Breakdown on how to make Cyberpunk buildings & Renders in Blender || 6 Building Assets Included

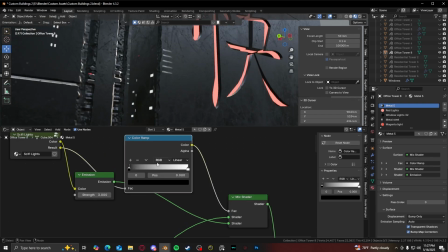[24:40]
So you can see right here, you can see how it affects it, the mask right there.
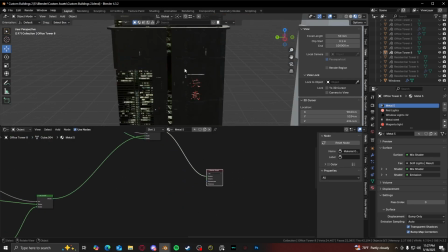[24:45]
And that is the whole texture for the building right there.
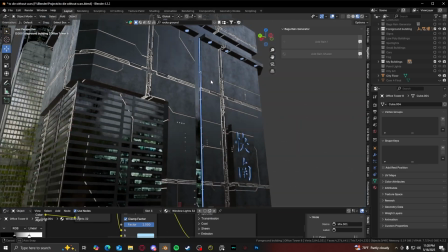[24:49]
And then I just placed it in there, and instead of making, the lights for the building red, made them blue to kind of fit the color theme of the scene.
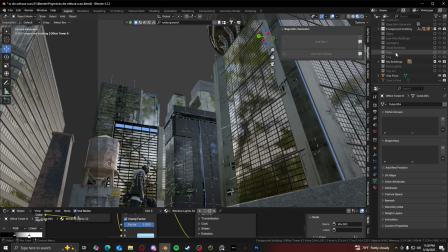[24:57]
And that's really all it for the foreground buildings. The next were the background buildings that were too far to really see.
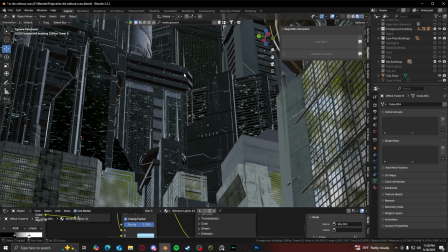[25:05]
They were the low poly buildings. See, and you can kind of see how that fills in the whole rest of the images.
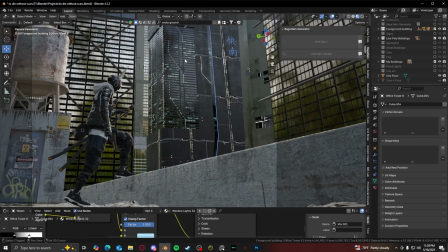[25:13]
And because they're in the background and they're not really the main foreground buildings, they don't really need to be super detailed.
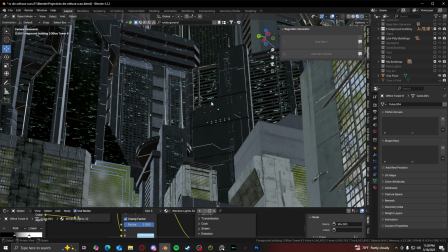[25:18]
The texture just need to look good, and they just need to fit the scene. That's really it. And that's it for the building, the composition of the buildings.
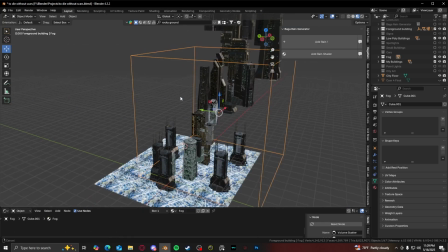[25:25]
The next thing I added was the fog. It was a really simple setup, just like for all my other projects.
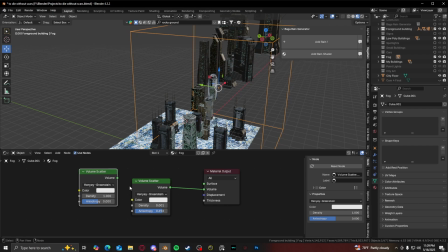[25:31]
Just got a volume scatter. Didn't change, nothing else, just nothing else. I did not change, I didn't, go through any of these. Just changed density to 0.001, so very, very low,
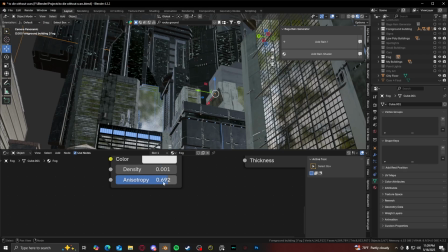[25:40]
and kept the entropy at a nice even halfway between 0 and 9.
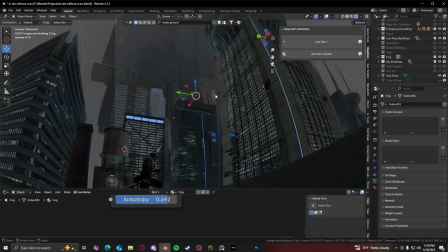[25:47]
And here in render view, you can see how that affects the scene. Hold on, let me turn off the cold color.
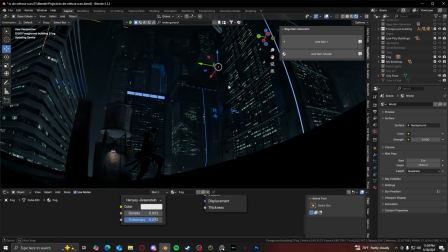[25:54]
There you go. And you can see how that affects the scene right there. The light from the city floor just kind of fills in all that extra area.
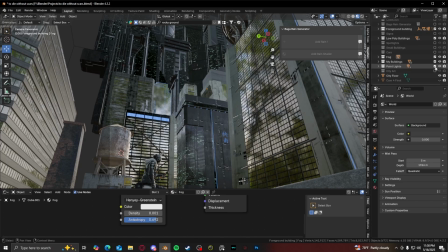[26:02]
And that's it for the fog. The next thing I added was just some more variation between the colors of the city.
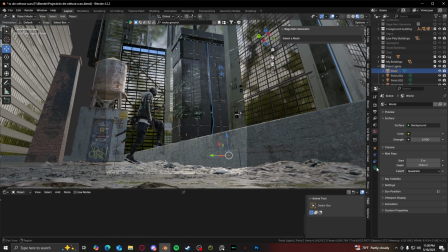[26:09]
So I added point lights that were a really, really light purple,
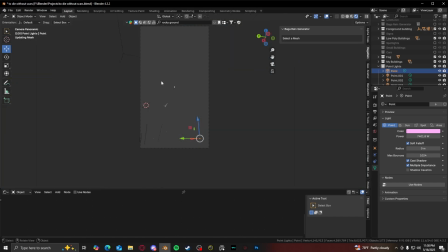[26:15]
really high value, really high power, but it gives it a little more purple variation between the buildings.
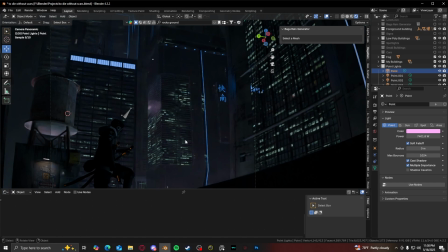[26:21]
You can see that right there.
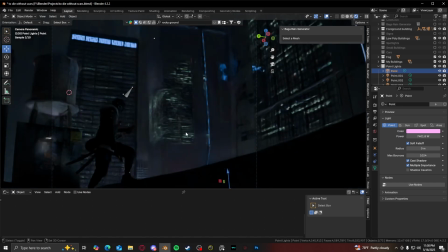[26:26]
As it goes further up, you start to notice it less and less, but in the foreground you can see it a lot better, and it mixes the colors really, really well.
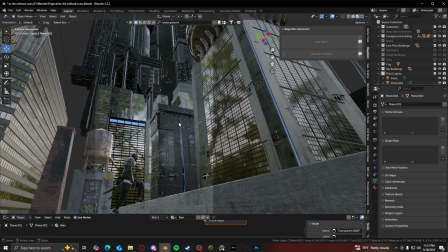[26:32]
And then the next thing I added was the signs for all the buildings, and there's a lot of signs in this project.
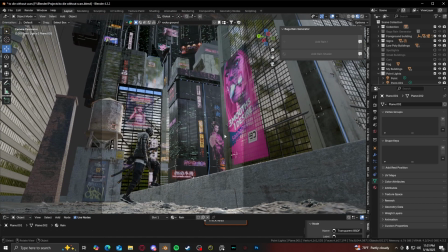[26:40]
Let me turn those on. And you can see how much it affects the image right here.
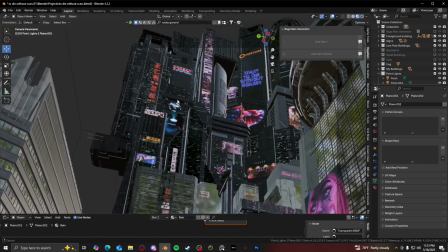[26:46]
But some of these signs are so wonky that like they would never pass in like a moving image.
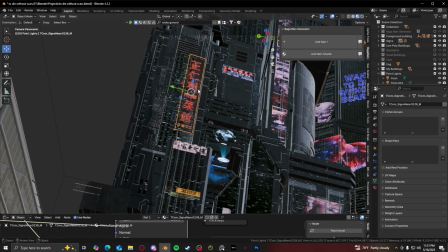[26:52]
But because this is a still image, you can kind of get away with a lot. So for this sign right here, it's not even connected to a building.
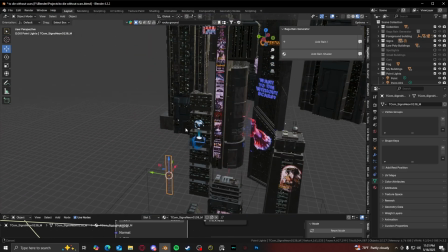[26:59]
It should be connected to this building right here.
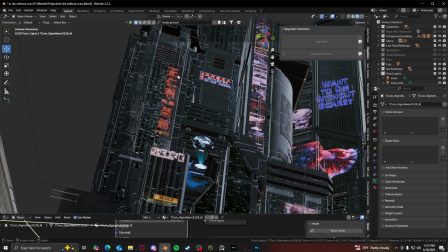[27:03]
But for some reason, not connecting to the building, kind of placing it in the way of the building to where it seems like it is connected.
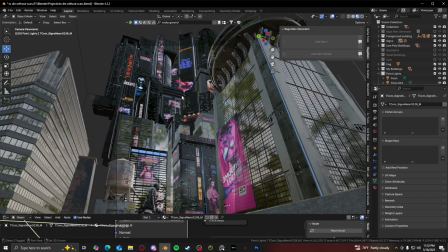[27:10]
It just looks a lot better in my opinion. And with all those signs carefully placed in there,
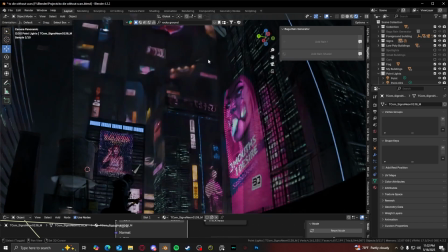[27:17]
it really gives the scene a lot more life, and it already makes the scene look a lot better, as you can see.
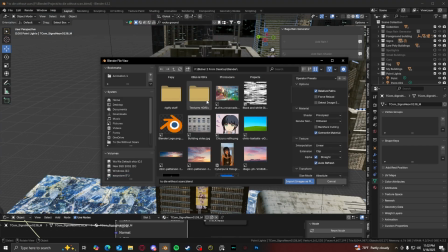[27:23]
The textures for the sign is really, really easy, really simple to make. You can just get a sign from like textures.com is where I got all these signs from,
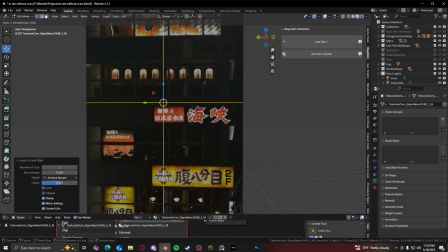[27:32]
and just loop cut all the places where you want to use the signs, just like that.
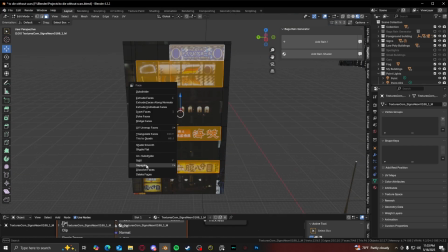[27:38]
And then when you got all the signs that you want to use, just click on them, and you can do separate by selection, and then you can delete the original image, and there you go.
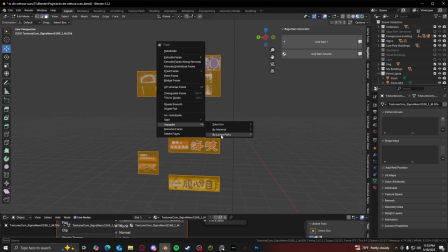[27:47]
You just got only the signs to work with. And then you can separate by loose parts right here, so they all become their own individual object.
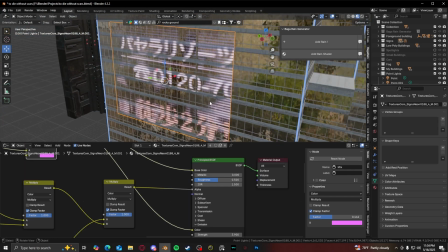[27:55]
And so for each of the texture of the signs,
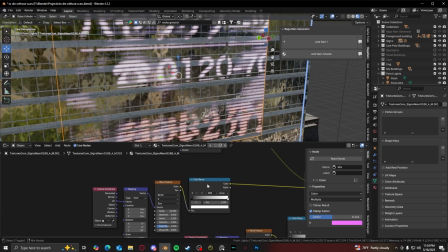[27:59]
I think I just applied a wave texture, just simple wave texture.
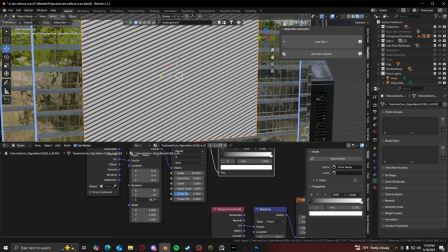[28:05]
Didn't tweak any of the settings, didn't tweak anything else. I just rotated it on 90 degrees axis to make it some cool little scan lines.
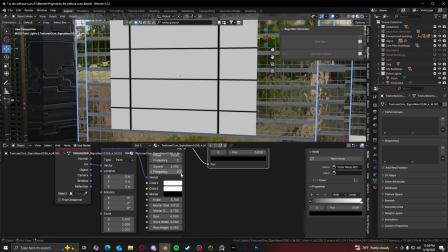[28:13]
And then I got our brick texture to kind of create this paneling effect. You can see that right there.
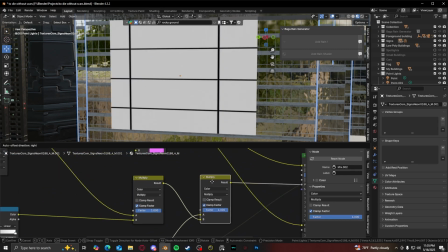[28:18]
And then I mixed those together with two mix nodes set to multiply,
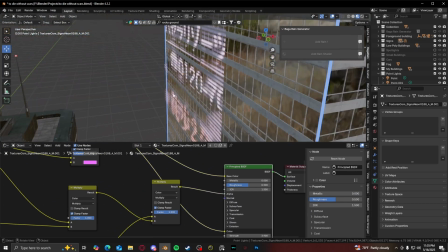[28:24]
plugged into the alpha, and it gives it some nice breaking up, so it gives like this hologram look.
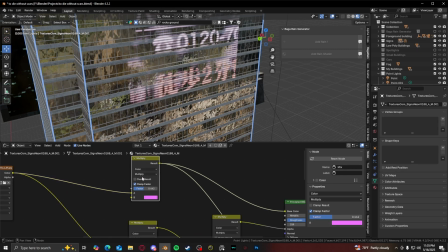[28:31]
And then I just gave it a purple tint with again another multiply mix node, and I just scattered that all over the scene.
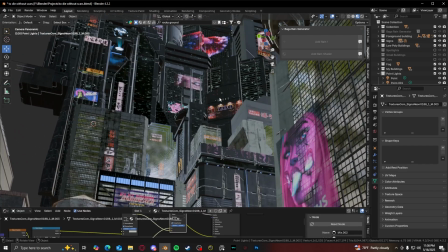[28:40]
The next thing I added was really, really easy. Anyone can do this, which is more detail or more lights in between the buildings, like in the far back.